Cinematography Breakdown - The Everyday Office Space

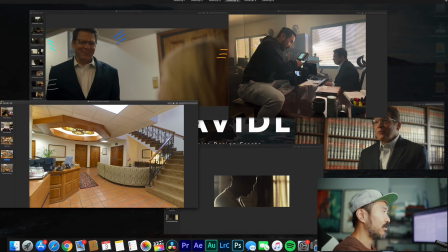So there's already window light coming in here, and all we're doing is we are supplementing the window light,
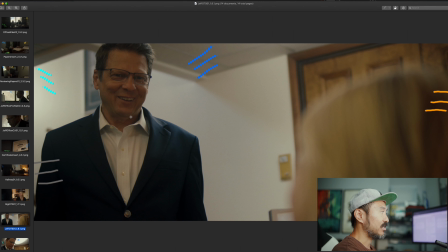and we're using it as motivation to give him a little bit of an edge light, a little bit of a rim light to again separate him from the background. You don't always need an edge light. I would say 90% of the time I don't use edge lights or rim lights.
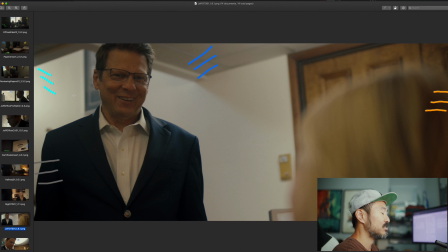It just depends on what the scene is, but for the most part I tend to not use edge lights, but in this situation I did, right? So that's our 120D with the Fresnel coming in here.
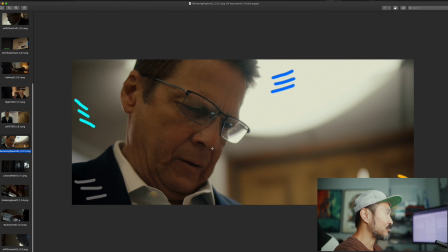All right, moving on, going for some close-ups as he's reviewing this. I don't even know what we gave him. We just said, hey, imagine this is something very important that she wants you to look at. Okay, so again, same formula, right? We have our key light here, fluorescent lights.
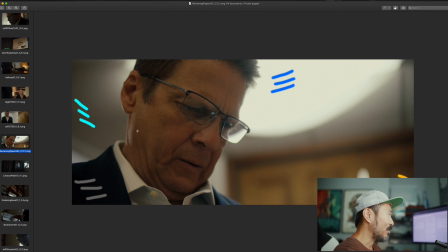We just soften it up with some bleached muslin. We have our edge light coming in here with the 120D and the Fresnel. We have neg coming in here just to create more contrast in camera, and we have the warmth from the practical. That is, we could have controlled it a little bit more, but again, since we didn't have the dimmer, it's kind of just going out in different directions.
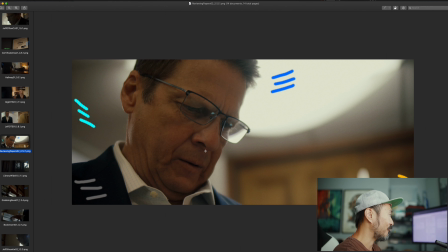So it is helping to warm up his face, which is always very, very helpful. All right, from here, we move into the library.
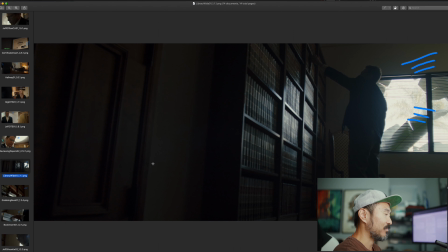Okay, we have a pan shot, right? The pans from camera left to camera right as he enters in from the doorway. He goes in here and he makes his way to the bookshelf. Right, this is probably the hardest part of this commercial shoot, because the original library looks like this, right?
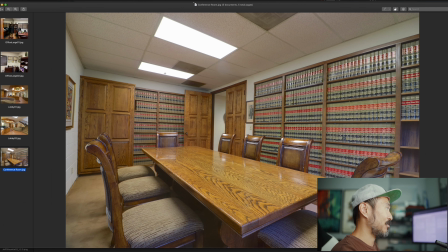Top light, and windows back here. A relatively large window, right? But I mean, if you look at it, it's just like bookshelves, brown, a reflective table, reflective chairs,
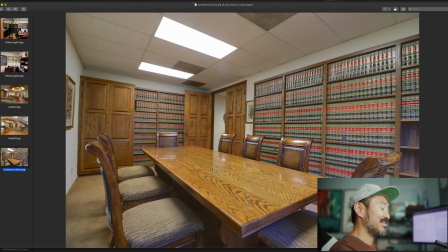top light, white walls. Not the easiest thing to try to make interesting, right?
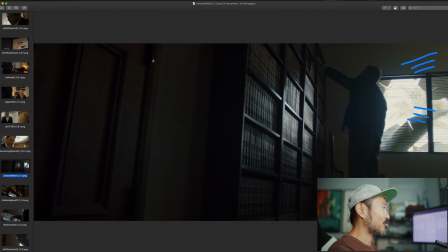So what do? We do is we decide to go a little bit moody, but also be able to create our layers of light. As you can see here, right, we go from light to dark to light to dark to light, right? We're creating layers, we're creating interest here.
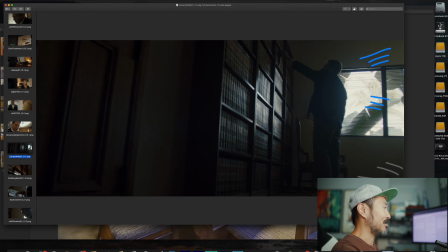And there goes my dog.
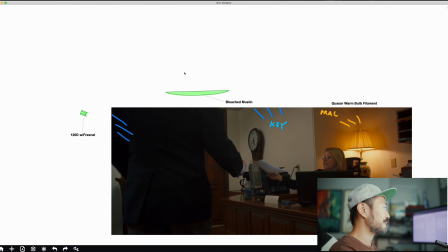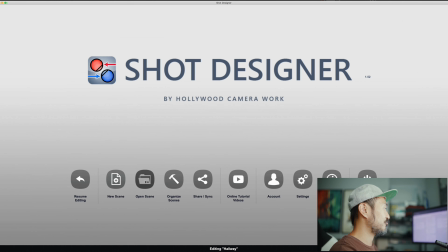Pause for dog.
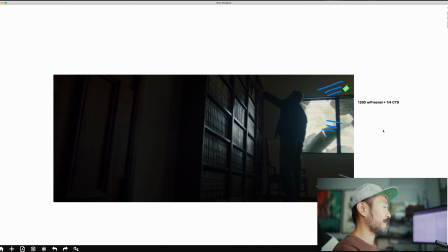Yep. All right, so what we have here is, so what we're doing here to be able to carry the light a little bit more, even though we have window light here,
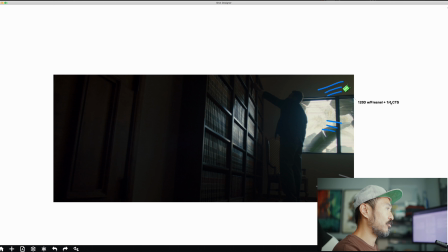is we place our 120D with the Fresnel with quarter CTS just to create some warmth into the scene, right? And it's not a lot of warmth, but it's just enough to create some interest into it.
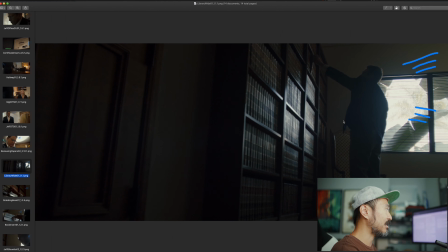And I think I have...
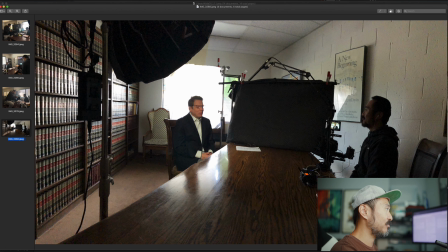So this is actually, I'll show you here from this. We also did an interview too, right? So the interview is being overlaid on top with insert shots and things like that, right? So in that previous shot, he was here looking at the bookshelf.
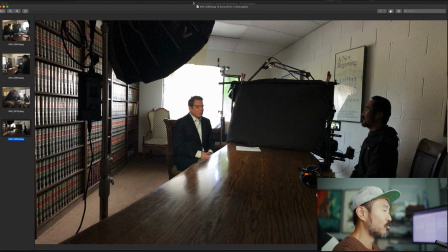Then we have our 120D really just facing towards the wall and just bouncing off the ceiling and then coming back here.
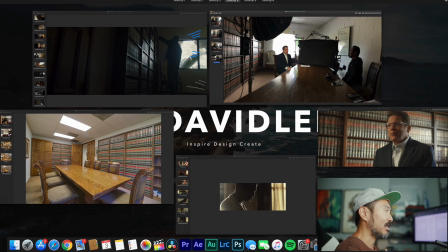Okay, and I'll talk about the interview shot in just a tiny moment, in just a short moment.
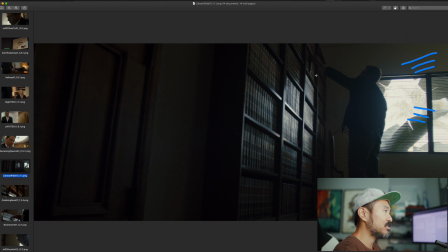Okay, so he walks in here, he reaches up for a specific book, and then we go in for coverage for the book.
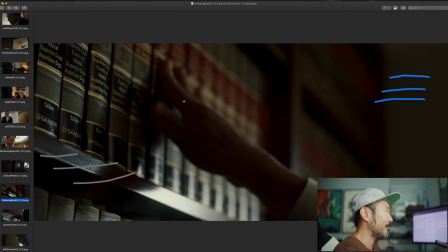So he's placing his hands, his fingers, and he's looking at the specific book he needs, right? So again, our ambient sky, our window light is coming in, our 120D is coming in to create this like diagonal layer of light.
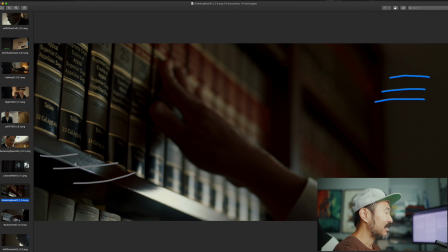And we have neg camera left again, just to help keep our contrast a little bit more consistent as possible, right?
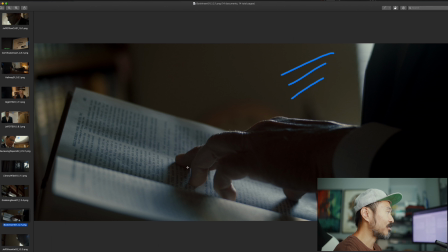And then he grabs the book, he's looking through the book, and again, same thing, right? Where the book is white, the pages are white, so we don't want anything blowing out too much, but you still want to be able to create some intrigue, some curiosity. So our window light, our 120D is again doing its thing.
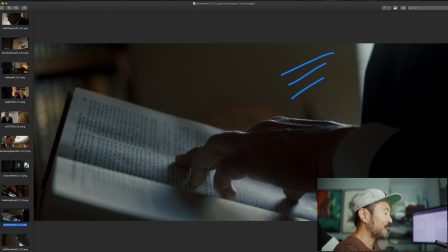Our neg, we place it more behind our talent to again, we're trying to keep our contrast levels up. And I know I've said this like 8 billion times, but if you can get it in camera, it's a lot easier to get the image you want, and you're able to work faster, right?
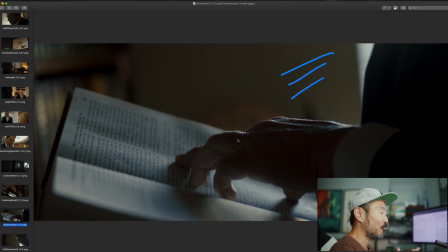Because again, we're really just lighting the space. I had one 120D, that's it. Right, and window light, right? So we use a neg to help supplement the rest of it.
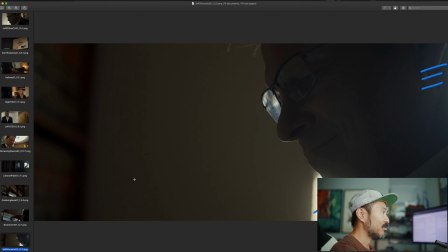All right, so he's looking through, and then we go to our last shot, which is his like, okay, got it, cool. Like we're gonna continue on our journey today and really help out our client. Okay, so from here again, kind of just layers of light, right? We go from light to dark to light. We have our 120D.
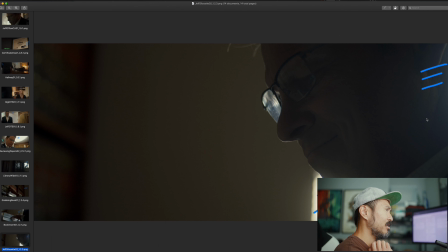The bloomage, I really think is more just from the I think we had the 50 Milan. Yeah, so the 50 Milan, it just, you're getting a little bit of a highlight bloom here, and also I had glimmer glass as well too, so that was kind of accentuating the bloom.
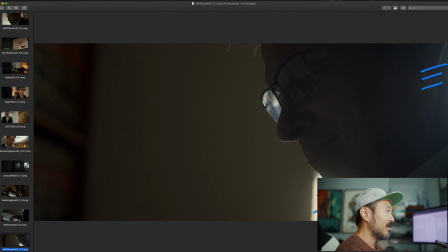So he's being edged here, and then a little bit of edge in the front too. And again, we're just creating that intrigue, we're creating that curiosity. Again, I wish it would have had just a little bit of highlight here, but not a huge deal. Again, sometimes you win, sometimes you lose, not a huge thing. All right. And that's pretty much it.
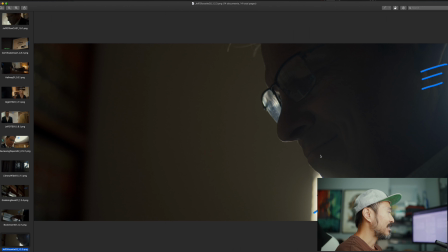There were obviously more shots to this. I just chose the ones that can help tell this story in a short amount of time.
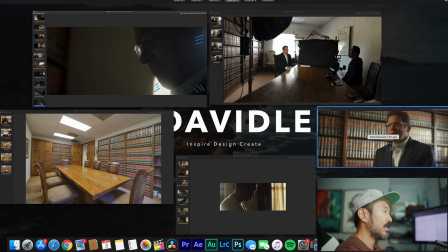The interview looked like this, so a little bit more
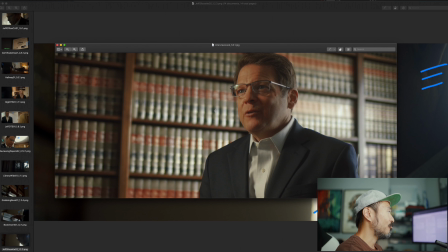even keel, a little bit more higher key, right? Where we can see that we're able to do a lot with this interview. We're able to get our highlight here, right? We're able to get exposure going from light to dark, right? Creating contrast in camera. We have color contrast. We had our 120D
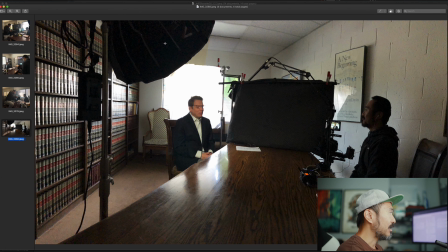with our 120D here with the what is this? This is the Light Dome Mini 2. So we had the diffusion, we had the grid, and then we had quarter CTS here, right?
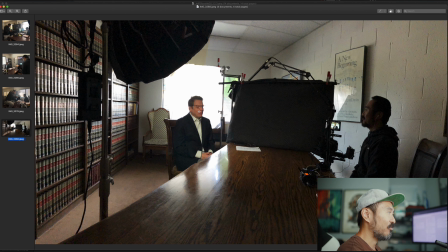To again give the light a little bit more warmth than the cooler tonality of the 50, I think it's 5500 Kelvin for the 120D, or 5600 Kelvin, something like that. And then we have camera right, we have neg here,
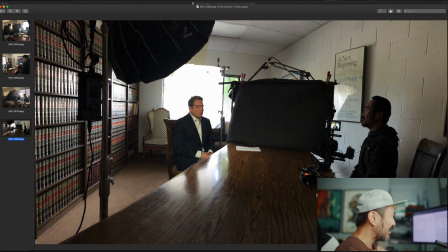and then we have I think we used quarter grid. Yeah, so we had quarter grid, a 4x4 of quarter grid, just to help soften up the light that was coming in from our window here.
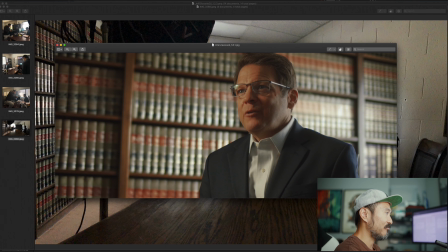And that's basically what you get here, right? So you have the window light coming here. That's really just giving the bookshelf a lot of nice layers to it, and it's also giving him this cooler edge to him. All here, and that's it. Pretty short and simple.
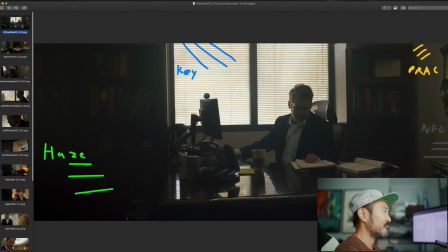The takeaway from this entire scene, from this entire project, is light the scene. If you can light the scene, you're able to work faster, more efficiently. If you start to light specific things,
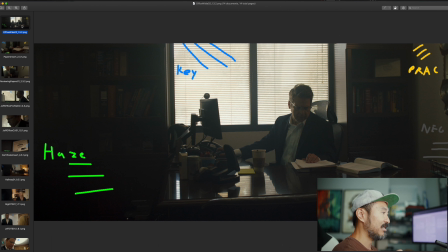then what you're doing is you're lighting in a manner that's going to slow you down at the end of the day, right? Because if you set your key light first, everything else has to match that, right?
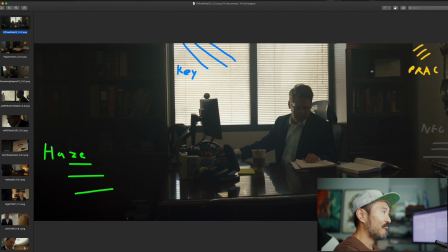And in this case, so if we were to match, if I didn't have the patel here, if I didn't have haze here, if I didn't have neg here, right? If I set up my key light first, that means that I probably would have had to
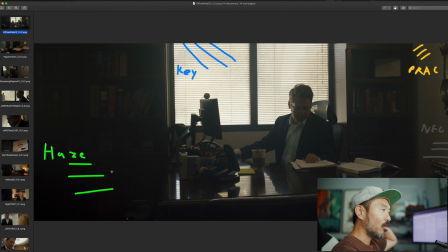raise the exposure of my particle, raise it, bring in more haze, and probably bring in more light fixtures, right?